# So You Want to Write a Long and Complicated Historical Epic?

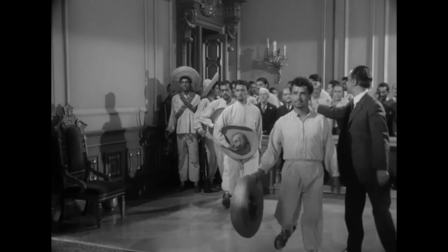A similar delegation makes demands of him and when one of its members is specially abrasive,
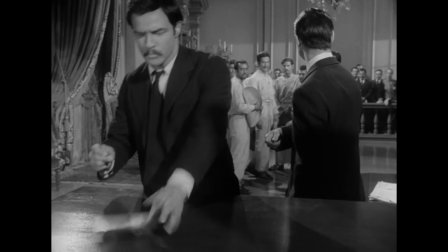our revolutionary hero reacts in the exact same way as the politician he toppled.
H-E-R-A-N!
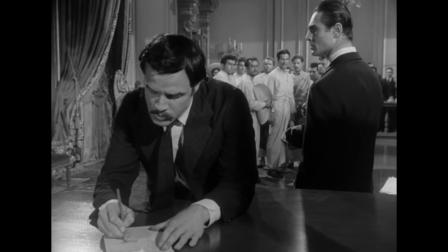The corruption of power shown in the simplest way.
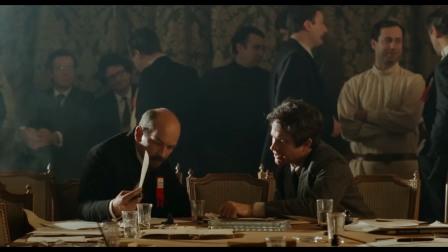Because these films mostly deal with big historical events and larger-than-life figures, reporters are often present.
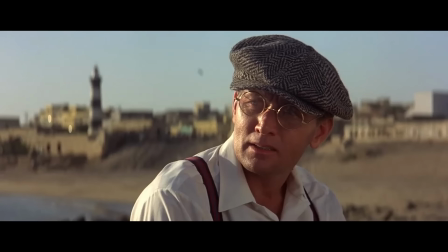There's a big role set aside for a journalist in Gandhi, the same in Lawrence of Arabia.
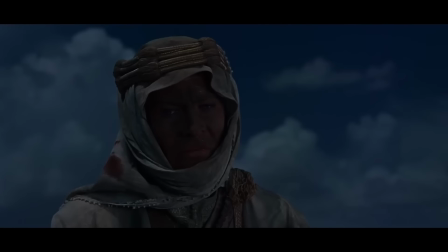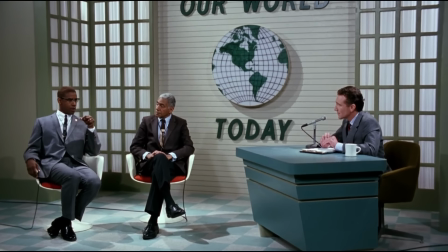Interviews are common techniques to deliver some fluid exposition.
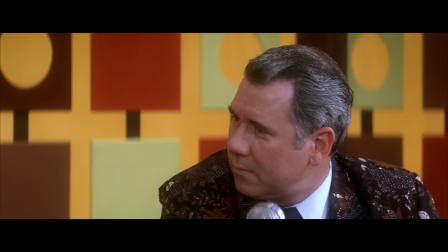at the age of innocence is not yet over.
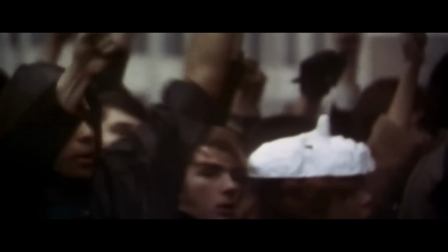And using different media like newspapers, newsreels and TV news to tell a story also helps to make the screenplay even more encompassing.
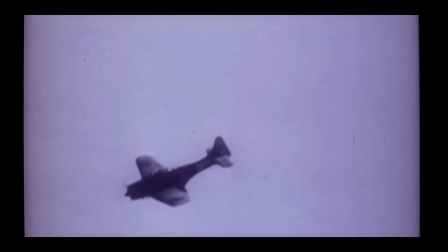Just like switching between the points of view of different groups, it's a way of showing how these narrative events have a big social impact.
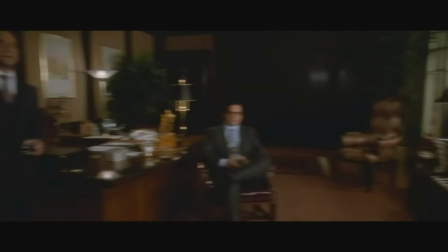Ace, don't do it. No, no, no, no, no, no, oh Jesus, he's juggling.
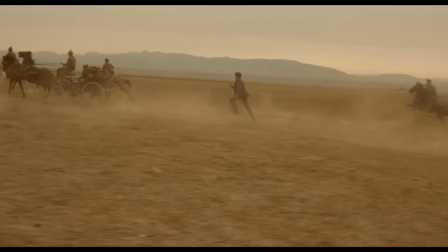Two notes, first one. Of course, every technique mentioned here can be found in screenplays of all types, shapes, genres and sizes.
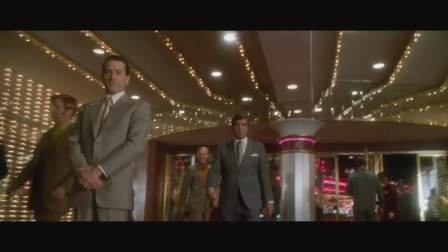But the especially complicated historical films are the ones that have the most to gain from them.
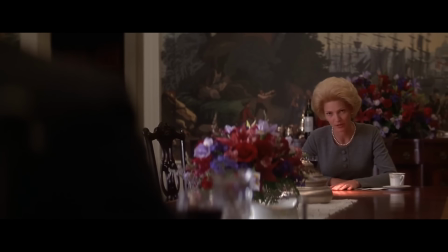Note B. This one isn't really a structural technique, but many of the films I'm covering here feature troublesome marriages.
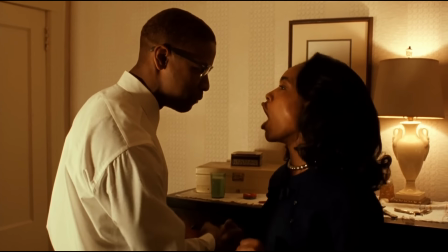For some reason, these guys just can't get along with their wives.
I'm telling you, I look in your face and I know that you're lying!
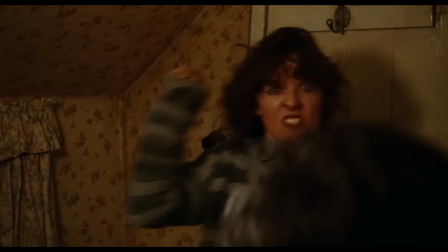It might be a way to make their personal lives as complicated as their professional lives.
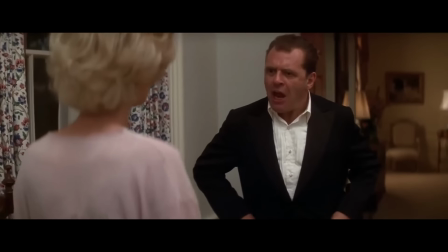The hell are you saying? Think what you will.
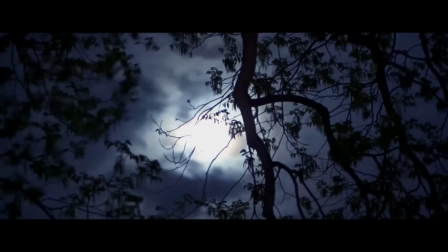Okay, there's this huge storytelling method I didn't go through yet. Montages.
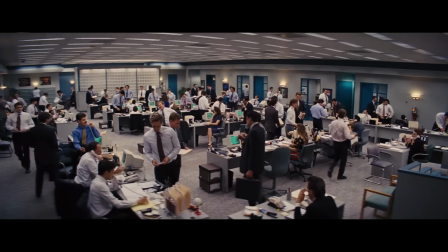That famous easy go-to technique that sounds like the slickest way of compressing events and information into biteable chunks.
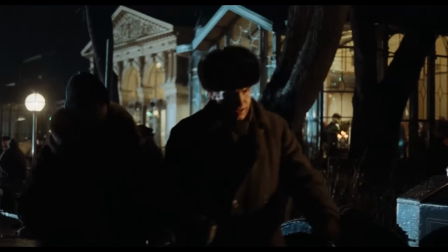I defend that montages work best in two ways. One is when it's short scenes can stand on their own as scenes.
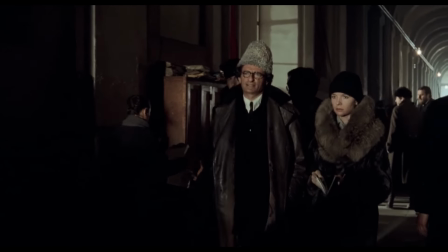When they actually have conflict, development, personality and effective dialogue.
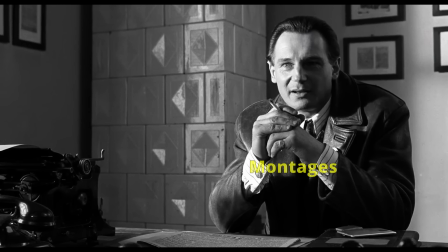That's what I'm good at, not to work, not to work. The presentation.
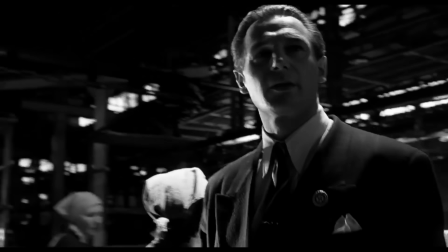Schindler's List has a 10-minute montage to set up his factory. And it never feels like a conventional montage because each snippet is so strong.
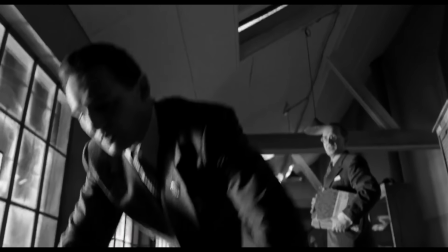Schindler acting like a greedy pig.
Why should I hire Poles?
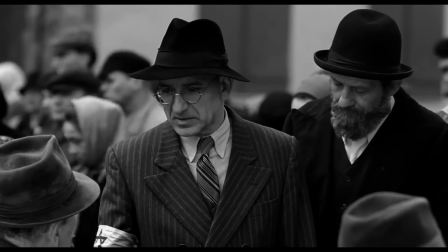Stern taking every opportunity to save people Skilled metal worker, he can make tin pots, he can make tanks,
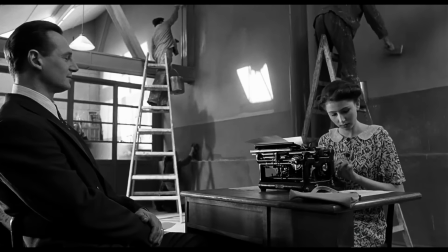he can make whatever musician will ask, he's highly skilled And the secretary bit is wonderful You need a secretary,
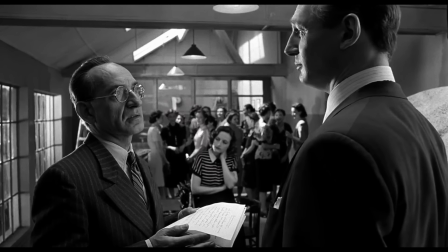good one I don't know how, they're all so qualified I love this guy Faster-paced montages,
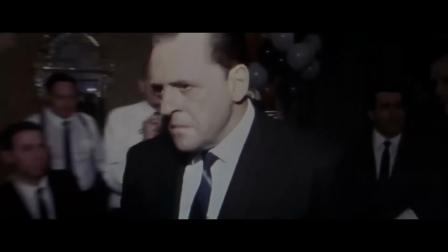on the other hand, tend to work better with voice-over narration Running as a South Pacific veteran,
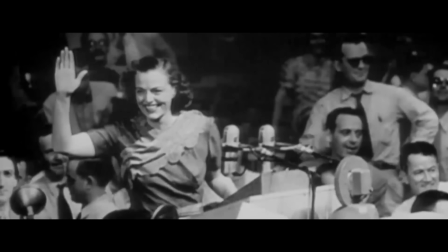his early victories over Congressman Jerry Voorhees and Senator Helen Gahagan Douglas made it clear that to Nixon, politics was war.
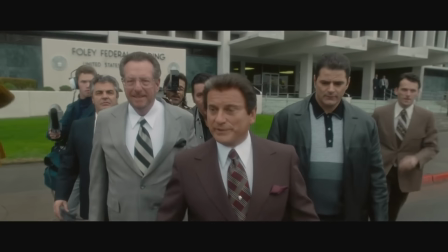As Scorsese repeatedly shows in his encyclopedic films.
And then there was Pete the Killer, who was Sally Balls' brother.
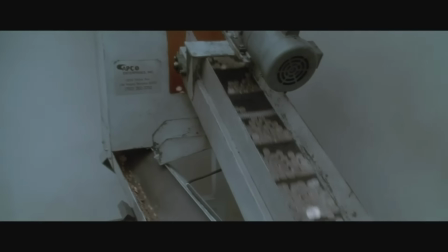I took care of that thing for you.
Voice-over narration being, of course, also a common strategy in complicated historical films.
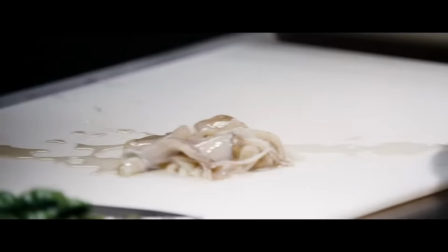And when the narration not only recounts events, but also consistently explains to the audience about sciences,
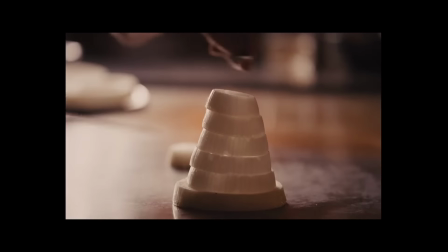systems, patterns, customs and cultures in a kind of information overload, then it's what I call an encyclopedic screenplay.
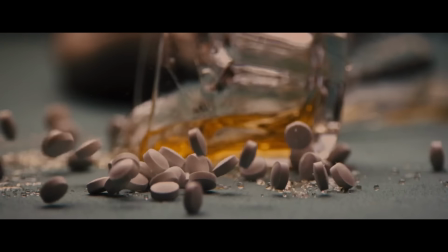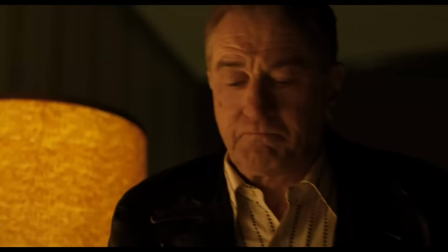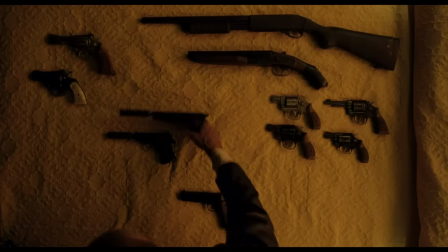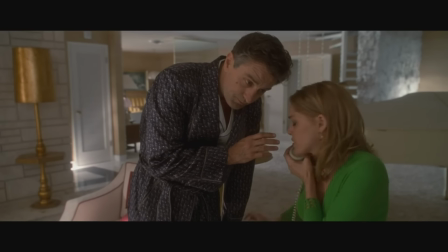can only listen in on the stuff involving crimes, so on routine calls they have to click off after a few minutes.
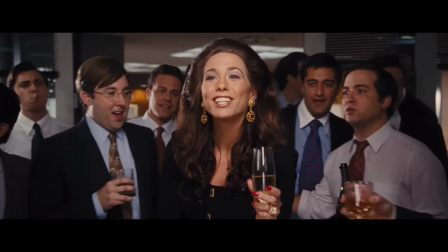The blue chips, top of the line, model material, they cost between $300 and $500 and you had to wear a condom unless you gave them a hefty tip, which of course I always did.
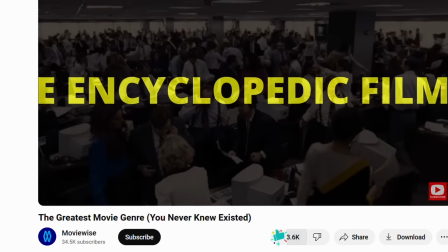You can check my video on the subject and since you're here also like and subscribe and consider joining my Patreon.
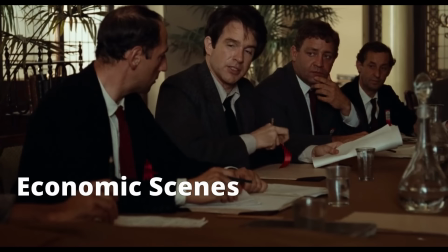Moving on. Cold opens, flashbacks, intercutting, economic scenes, switching POVs, dialogue hooks, rhyming scenes,
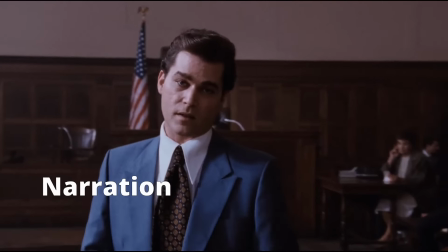interviews, multimedia, exposition, montages, narration and then there's also this thing, title cards.
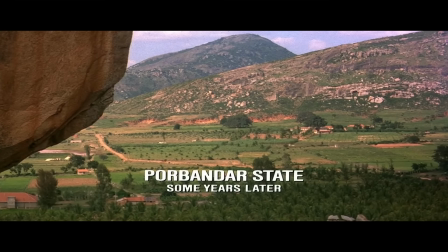Lest we forget, films often use titles for time and location. I certainly find them more useful than those pesky title cards with characters' names and professions.
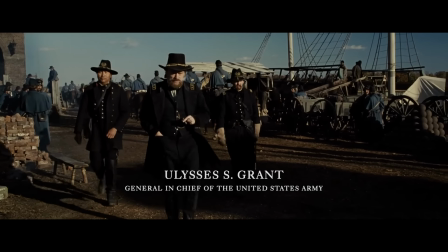They sound nice on paper, but unless it's for a really big shot, do they even work?
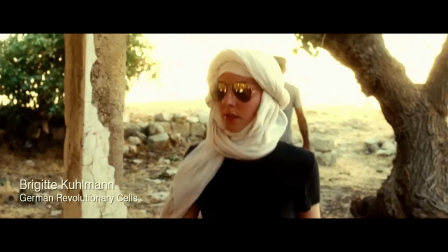How often do you skim these in a rush and immediately forget them? Close to always, right?
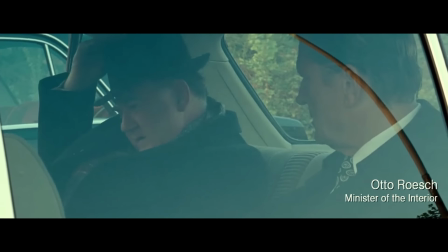I'd say their usefulness is not in providing information, but a vague idea of importance.
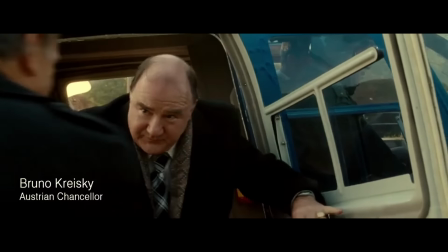You might not remember that the fat bald guy is Lord Ezekiel Ebenezer Crookshanks III,
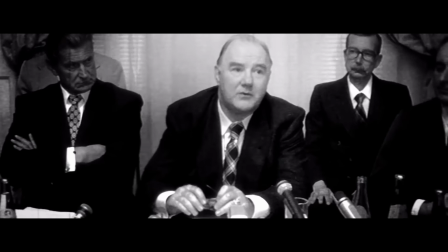Deputy Minister of Agriculture, but you remember he's someone important. If there are important people involved, then the story itself feels important.
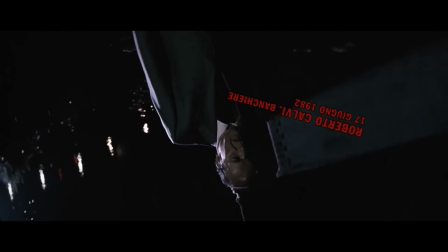It's kind of a visual appeal to authority. And character titles might not teach you anything concrete, but they can count for style points.
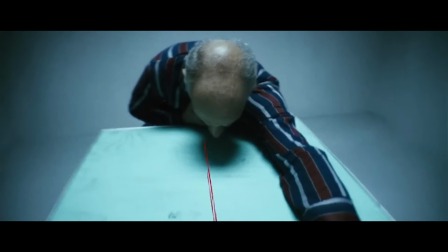Paolo Sorrentino's Il Divo practically creates an art form out of its character titles.
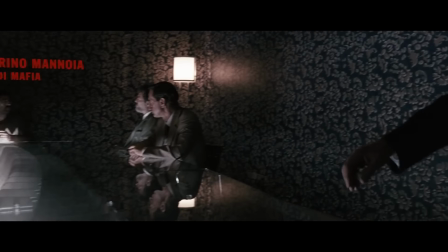There's no way you remember anybody's name and occupation, but you'll sure have fun guessing how they'll appear on screen.
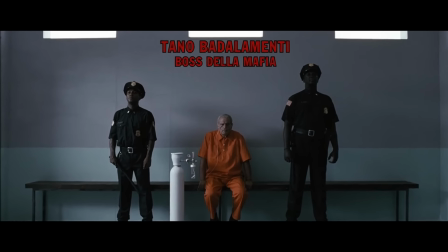This film might be unfollowable, but it sure is stylish.
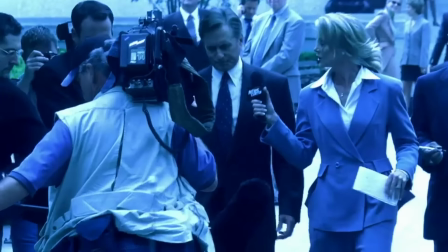There are many screenplays not about real-life characters that are similar to the ones we saw here,
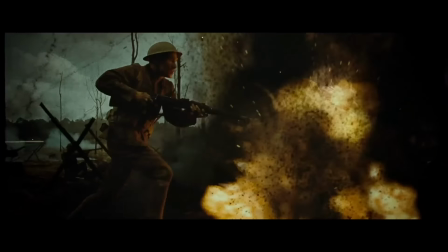like Forrest Gump, Gangs of New York, Benjamin Button and The Godfather Part 2.
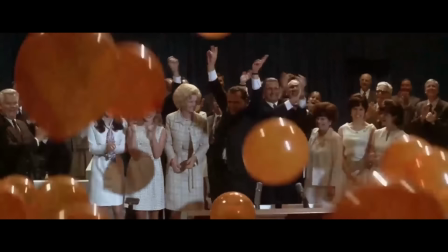And every single movie used here, historical or not, is a direct descendant from one single specific fictional film.
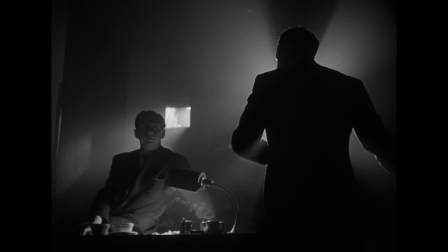A film that uses most of the strategies covered here to tell a complex, time-skipping narrative full of changing points of view, montages, multimedia and narrations.
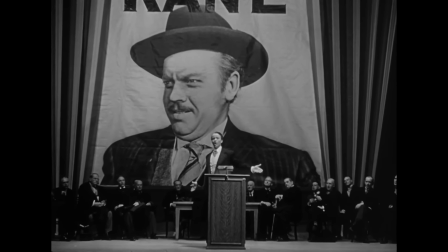It's only natural that this brilliantly innovative and elaborate screenplay should influence every film attempting to condense an eventful life's complexity into a motion picture.
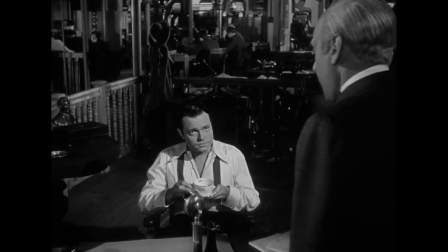Is that really your idea of how to run a newspaper? I don't know how to run a newspaper, Mr. Fetcher.
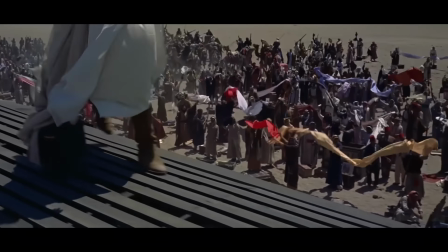I just try everything I can think of.
And like Citizen Kane, most of these movies are biographies of powerful men.
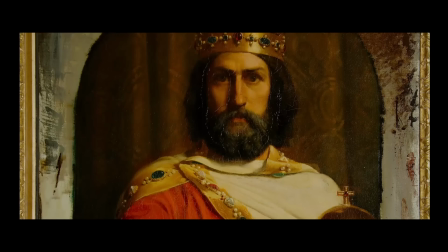This was the power of kings, pharaohs, dictators.
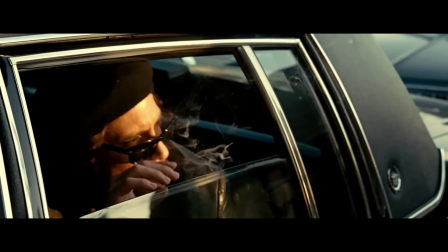This is perfect.
Power is the great, all-encompassing theme.
That's too much power for one man to have.
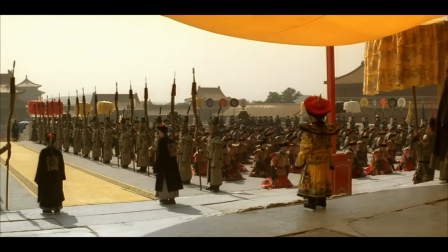By examining power, a story can touch on every possible facet of society and storytelling.
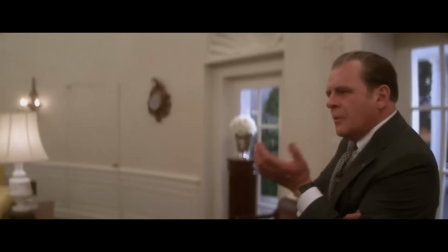Kings are killed Mr Garrison, politics is power, nothing more.
Power is and has always been the one thing to rule them all.
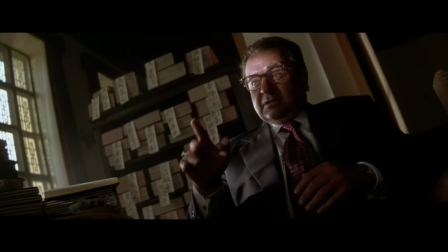Power, Mr Chairman, is the ultimate hephrodisiac.
No wonder it's so hard to write about.